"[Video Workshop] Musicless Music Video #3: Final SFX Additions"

Okay, so not so much the ghost thing.
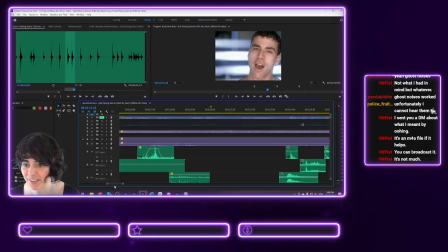Let's go back to Nick.
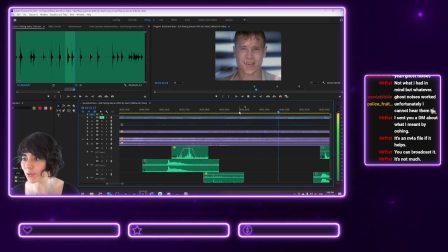Whoops.
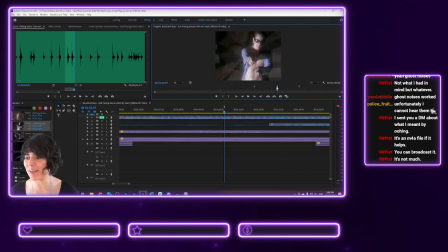Sorry, I did it slightly more flamboyantly than I think you were intending. What do we got here? Oh yes, more smoothing wet hair. Wonderful. Whose hair are we smoothing today? I think it's AJ. No, Kevin. Kevin gets some smoothed wet hair.
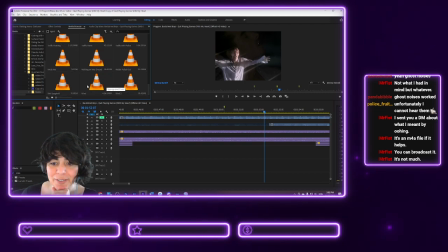Time for some more wet spaghetti, folks. Ugh.
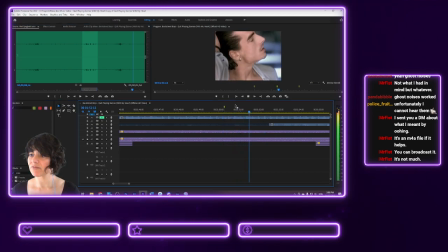How long does this one go for? That's probably enough for that. Oh, my stomach is growling.
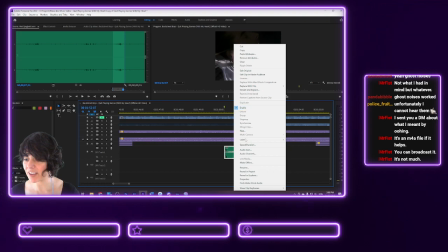That's what you get for having caffeine on an empty stomach.
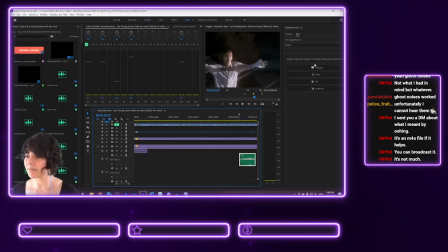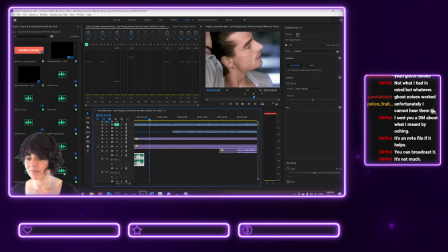Oops. Let's solo it. Oh, okay. No, that's...
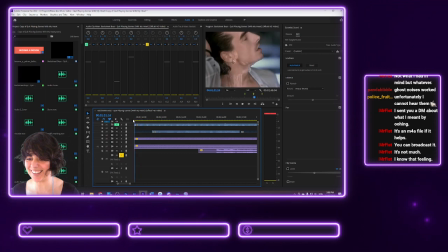It's not slimy enough. It needs to be... Maybe we do the concrete again. Let's try concrete.
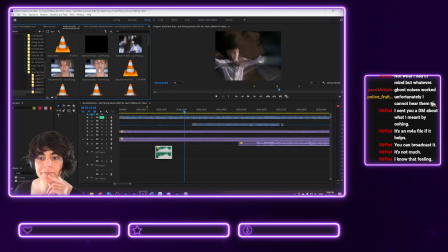Get a different part of the concrete one. Cement scrape. I mean, it was funny once, it'll be funny again, right? That's the rule of comedy. If it works.
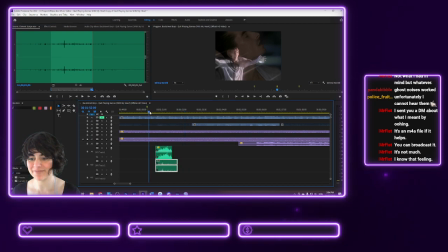No, not working.
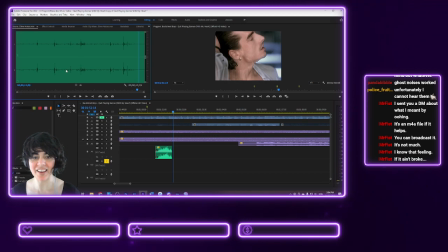I need some different slime noises. I kind of want everyone to have their own different flavor of slime, you know what I mean? Oh, let's try that.
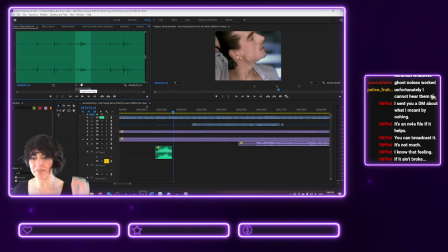And like, he's sort of doing a slow rub as well, so I feel like this is more of a slow rub thing.
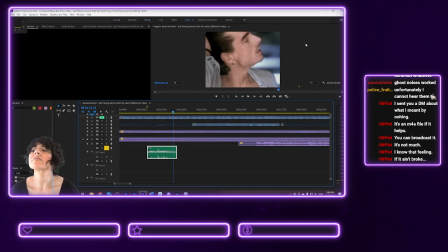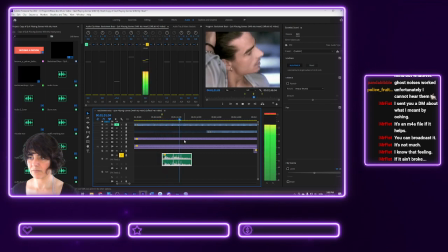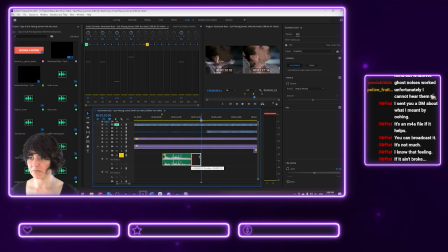Look at Nick.
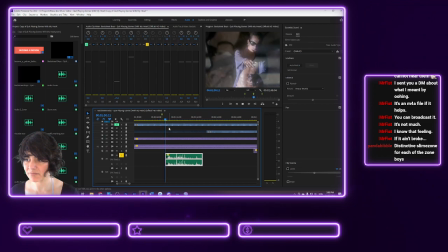Distinctive slime zone for each of the zone boys.
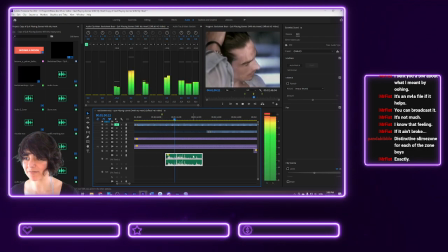Yeah, all right. Let's have a listen to that in a minute. I mean, at this point,
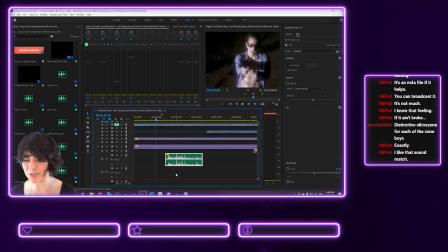the rain should be quite loud, so it doesn't matter if you don't hear the sound so well, but at the same time, I really want people to hear the slime. Let's cut it out a little bit before it moves on to Nick. Me!